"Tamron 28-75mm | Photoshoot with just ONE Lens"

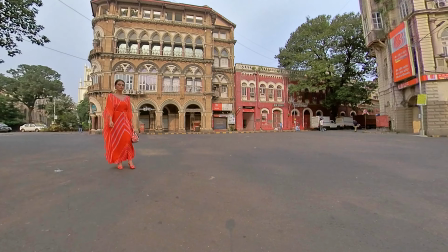Then Roshni wore this lovely reddish orangish outfit and I
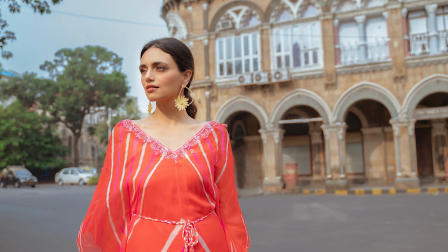wanted to get the old Bombay buildings at the back and it just turned out
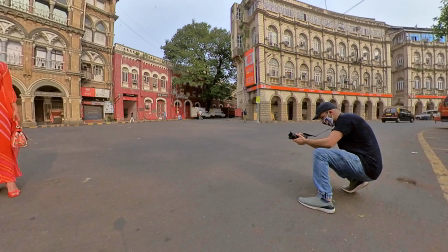beautiful the light was perfect it was early morning so the sun wasn't too harsh
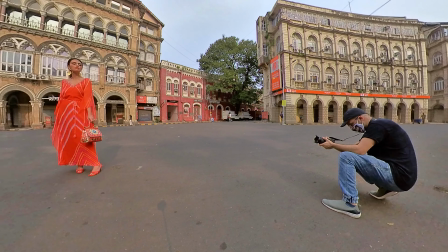and in a time like this it's perfect to use natural light and you don't
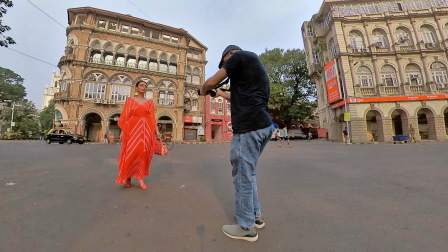need any reflector or any external light really because the light is nice and soft and
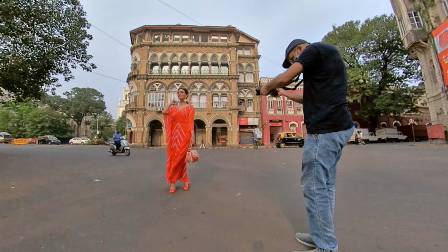it is great for your models face even
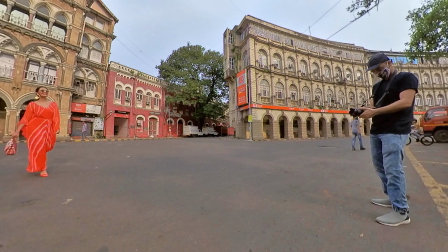here like you can see we are trying to click some videos also again I'm moving
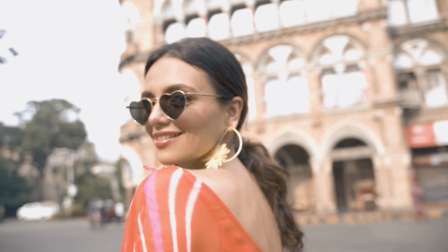as lightly on my feet as possible using just the camera strap to use some
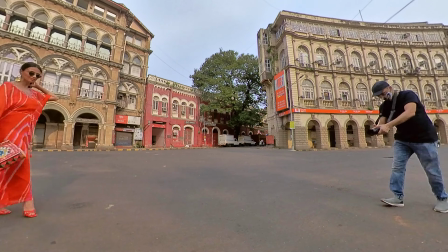tension for the camera to be as steady as possible and avoiding any shakes or any jerks because I didn't have a gimbal with me at that moment.
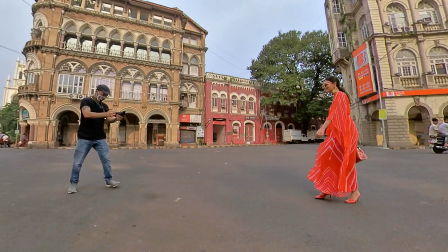And I say it all comes with practice. The more you practice with your camera,
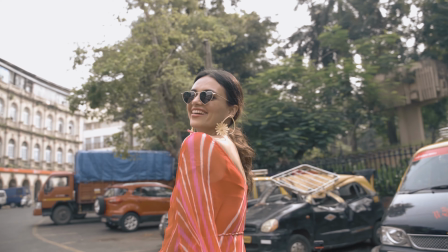the more you know how much or how delicately do you need to move it around and
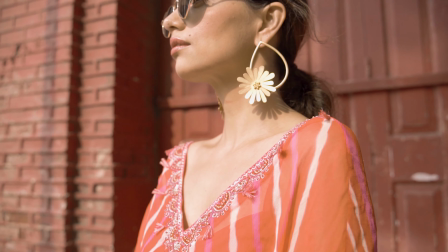how to get your shots as smoothly as possible even when you do not have a gimbal with you.
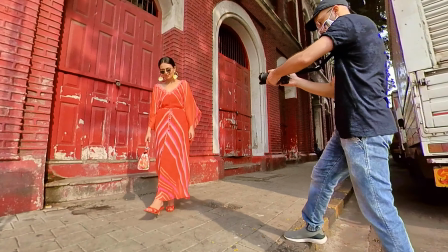And then we used of course this beautiful red wall with a red door and I think this look was really coming out well with the whole red outfit,
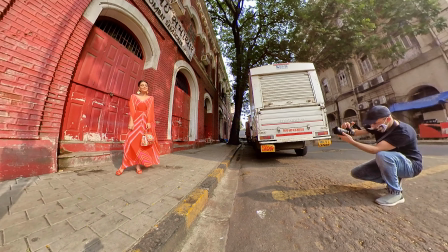the red backdrop.
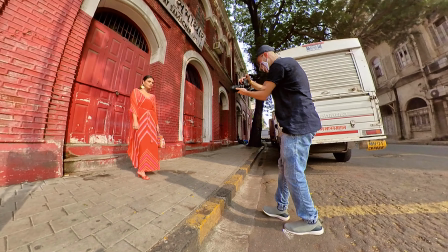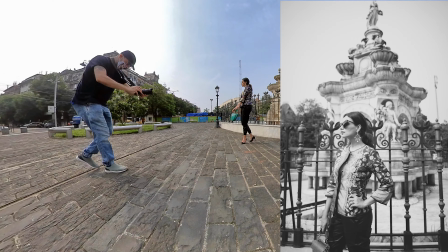Then we moved to this fort area where there was this little fountain which is a very old classic fountain of Bombay and the buildings around it and this
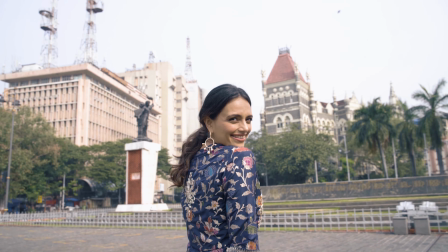whole attire with these trousers look beautiful and it
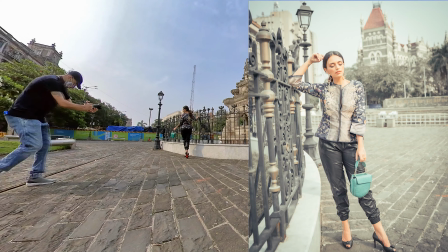just fit perfectly again with the whole theme of the shoot that we had a retro bomb
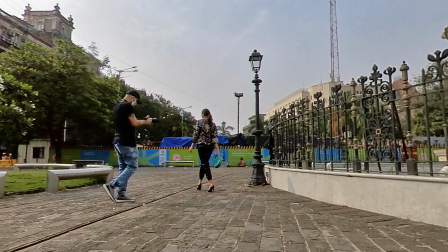bacon for vibe okay
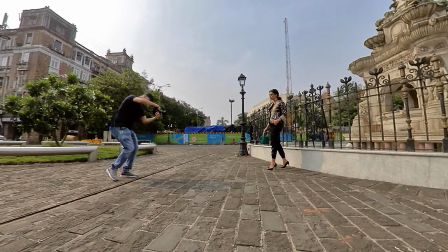so it's a wrap yay and we finally shot townside today first shoot after corona after the lockdown yeah in corona oh yeah that's for roshni this is my second shoot but yeah outdoors for the first time after a long long time yeah we really wanted to sort of claim the streets and do something fun I wanted to put together looks that are very Indian street style modern and just sort of express the beauty that I feel being like a modern Indian in India right now and we try to do more of videos more of Instagram Reels some transition that we'll do in post yeah I can't wait to see the edits so like it's all well about the transitions now Yeah, so it'll look great I'm sure. So see you next time. Bye. Okay, so I'm back after the shoot which I did with only this one lens that was the 28-75 lens and it was a breeze. This lens is such a great lens, such a sharp lens, it's a versatile lens and it's bang on when it comes to focus for a Sony camera. So I hope you enjoyed the behind the scenes and the footage that I showed in this video. For more of my footage and my work, So please follow me on my Instagram handle over here and if you want more of such videos, please don't forget to subscribe, it'll help you, it'll help me, it'll help the world. Maybe not the world but yeah, you get the picture. I'll see you next time and until then, keep shooting.